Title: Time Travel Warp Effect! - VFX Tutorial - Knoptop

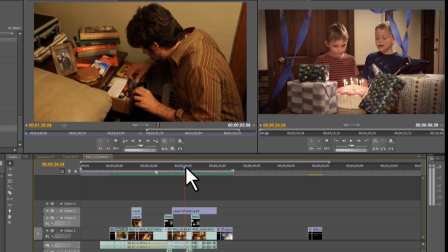4:06 I shot the birthday scene first, and then later in the week I shot the opening of this movie. Well, I needed to get a still shot from this to remember this old time from years past. So I took a picture, and the easiest way is to print it out and actually have your actor hold the picture.
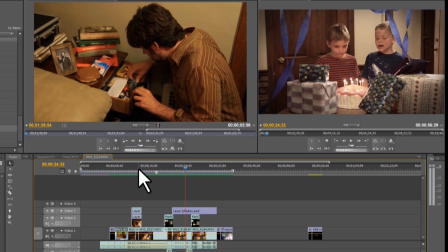4:22 Well, I didn't have a chance to print it out or anything, so I thought, no problem. I took a digital picture, and I was going to just import it into this image.
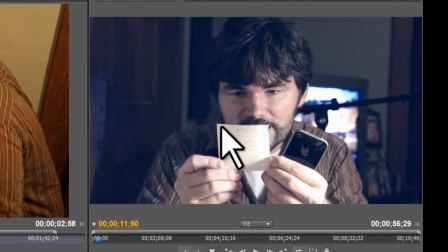4:29 And you can see here I'm actually holding this image. I don't even know what I was looking at in the actual one.
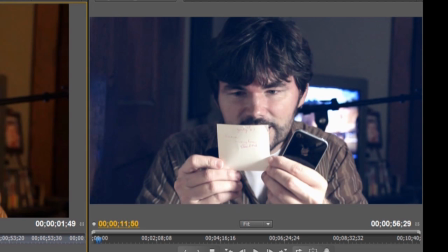4:33 I guess I could bring it up somewhere. But I'm looking at this picture.
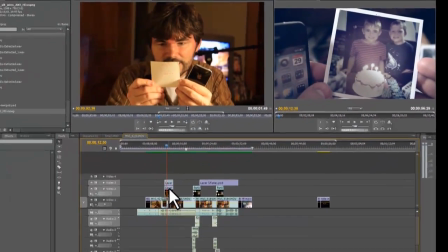4:38 So to cut to the picture shot, what I did was, I would say this is kind of a cool little effect.
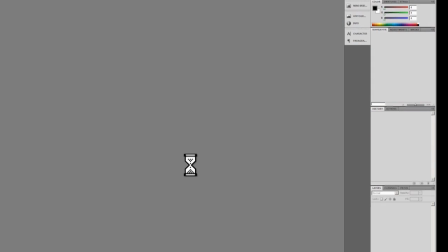4:45 Generally, you might think, oh, okay,
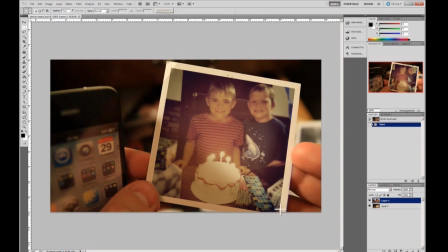4:47 you just import the picture and just line it up with the original one and with the little edge lines and motion track it. Well, you can usually tell when it's fake. If you've ever seen videos where they try to do it with the monitor or something, and the monitor's kind of like shaking by itself and the computer's not moving, it's like you instantly know that the computer monitor's,
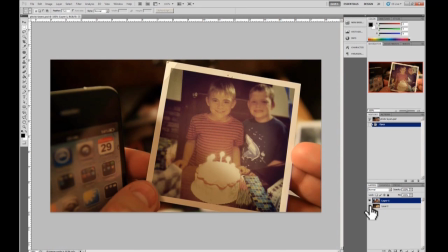5:05 that's not a real image. Well, what I did was, since my hands weren't moving, I just made my hands and everything.
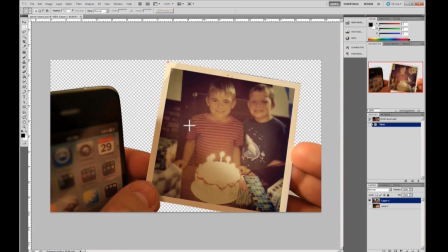5:10 I took a still shot from the video and then came in here to my Photoshop application and imported my photo, lined it up right, and animated that as the entire top frame, and then had a background plate of a out of focus shot.
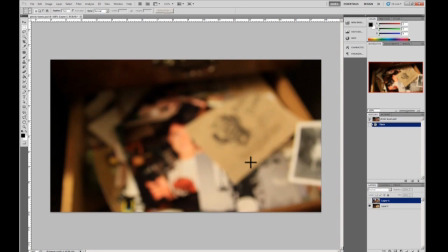5:24 This is a really cool effect that you can do with pretty much any camera.
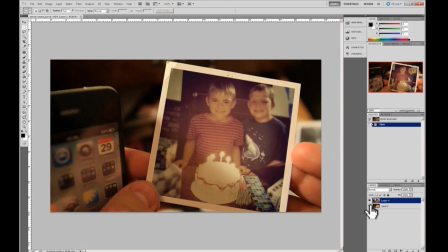5:26 You just take two still shots, make your top shot what you want the viewer to focus on, and then your background, just put it out of focus, put the blur effect on it. And boom, you got a nice depth of field, and you tell your viewers what you want them to look at.
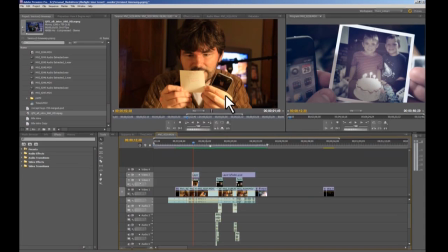5:40 Now, also I want to mention that the two programs I'm obviously using is Adobe products, and this is Adobe Premiere CS5. I know this is a pretty expensive software package, and even with Photoshop too.
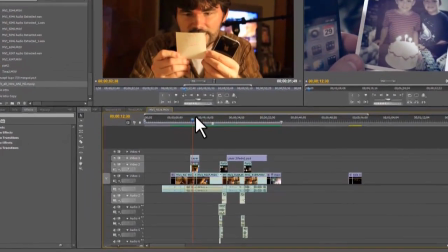5:52 There's other programs that will do these effects that I'm showing you, as long as you have an editor that lets you work on in some way with some layers,
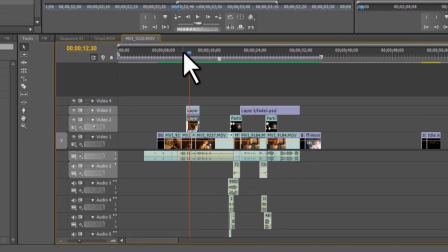5:59 even one layer as far as video and multiple layers with audio.
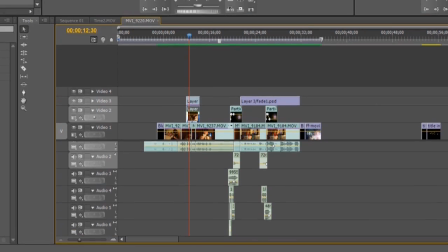6:02 You can do these same effects, and that's something I know I get a lot of emails and requests like, hey, Photoshop's or Premiere is like super expensive, and I'm like, yeah, I know.
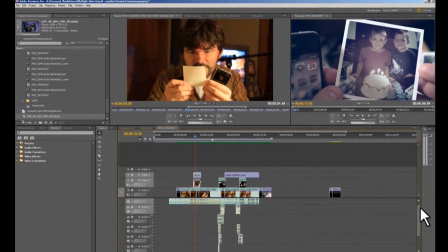6:10 Well, there's programs like Magix will let you do some of this stuff. I've tried it out with like muzzle flashes and stuff. It lets you do layers and alpha channels and stuff like that, and you can do multiple layers of audio. And so you can use programs like that. I'm sure there's other ones.
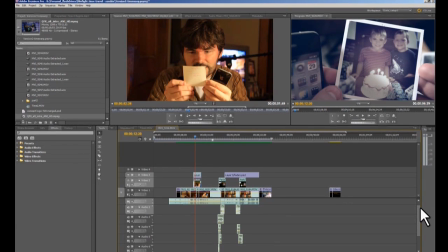6:25 If you know of some, leave them in the comments so other people can see it. And I'll try to add some links in the description of this video so you guys can have some other resources. Also, for like the photo editing, GIMP would be one. You could Google, like, I think paint.net will let you.
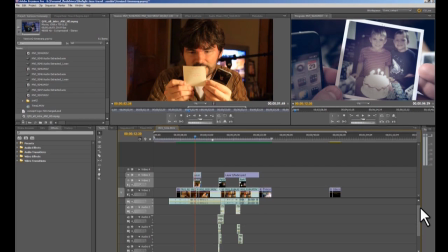6:37 And I'm going to reference and say like Photoshop, the Photoshop file. I'm really just meaning a photo with alpha channels in it, or layers too. So anyways, back to the effect. So there's the first effect, and it gives it a real natural look.
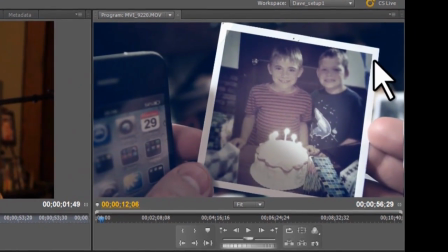6:51 Like if this was the effect where I was going to try to line up the edge of the photo, you would see it actually shaking around, and it wouldn't be smooth.
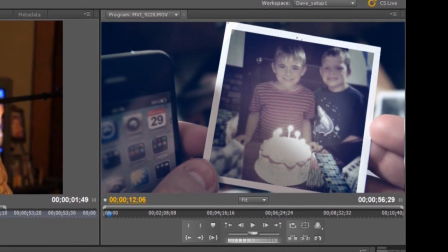6:58 In fact, I tried it, and it was just it was a pain. So there's that effect.
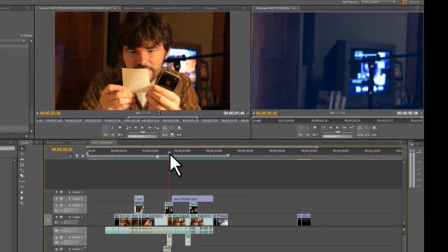7:02 And now we'll go to the teleporting effect, and that's, I would always think of the original, or like the first effect. If anyone's ever going to do an effect, it should be, or probably is, the disappearing effect, which is 2 frames. You take a video image of the background with nothing in it, and then you in it, and it basically run it together, and boom, you disappear.
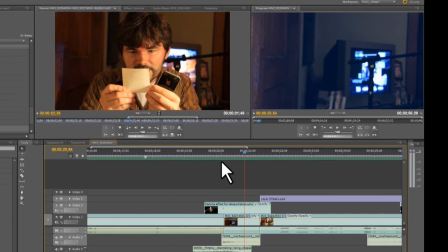7:22 This is a little advanced version of that, I would say, very basic effect.
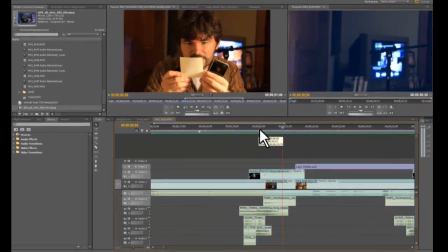7:26 And hopefully you're seeing this timeline layout, and I know a lot of this isn't really groundbreaking or maybe even new for you, but if it is new, cool. And if it isn't, just, you know, hopefully maybe you can learn. Just, I think it's always beneficial just to see how other people edit.
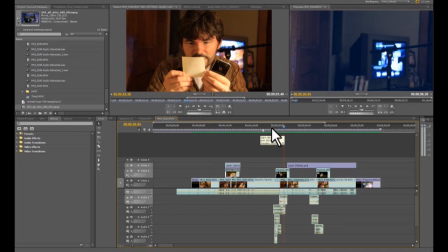7:40 Even simple little projects like this, it's just interesting to see how they lay out their timeline and stuff.
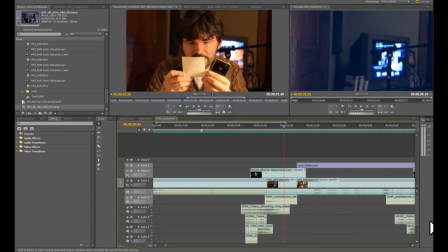7:44 But anyways, with that said, you can see here I got a lot of stacks here down below the video. That's my audio, and that is the key to these little simple effects. Nice, rich, layered audio.
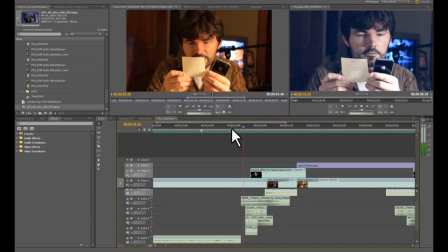7:56 And you can see here, I'm going to play this effect real quick. There's all these different layers.
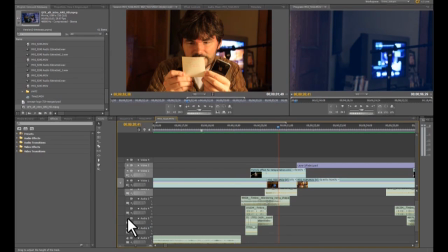8:02 So if I go through here, and I got these sound effects from freesound.org.
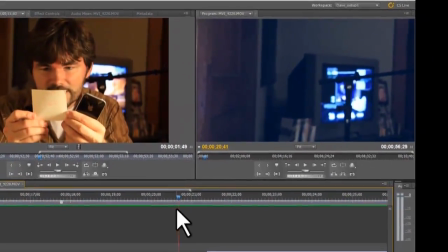8:07 It's a good resource. And boom. So this is what it sounds like without those audio effects.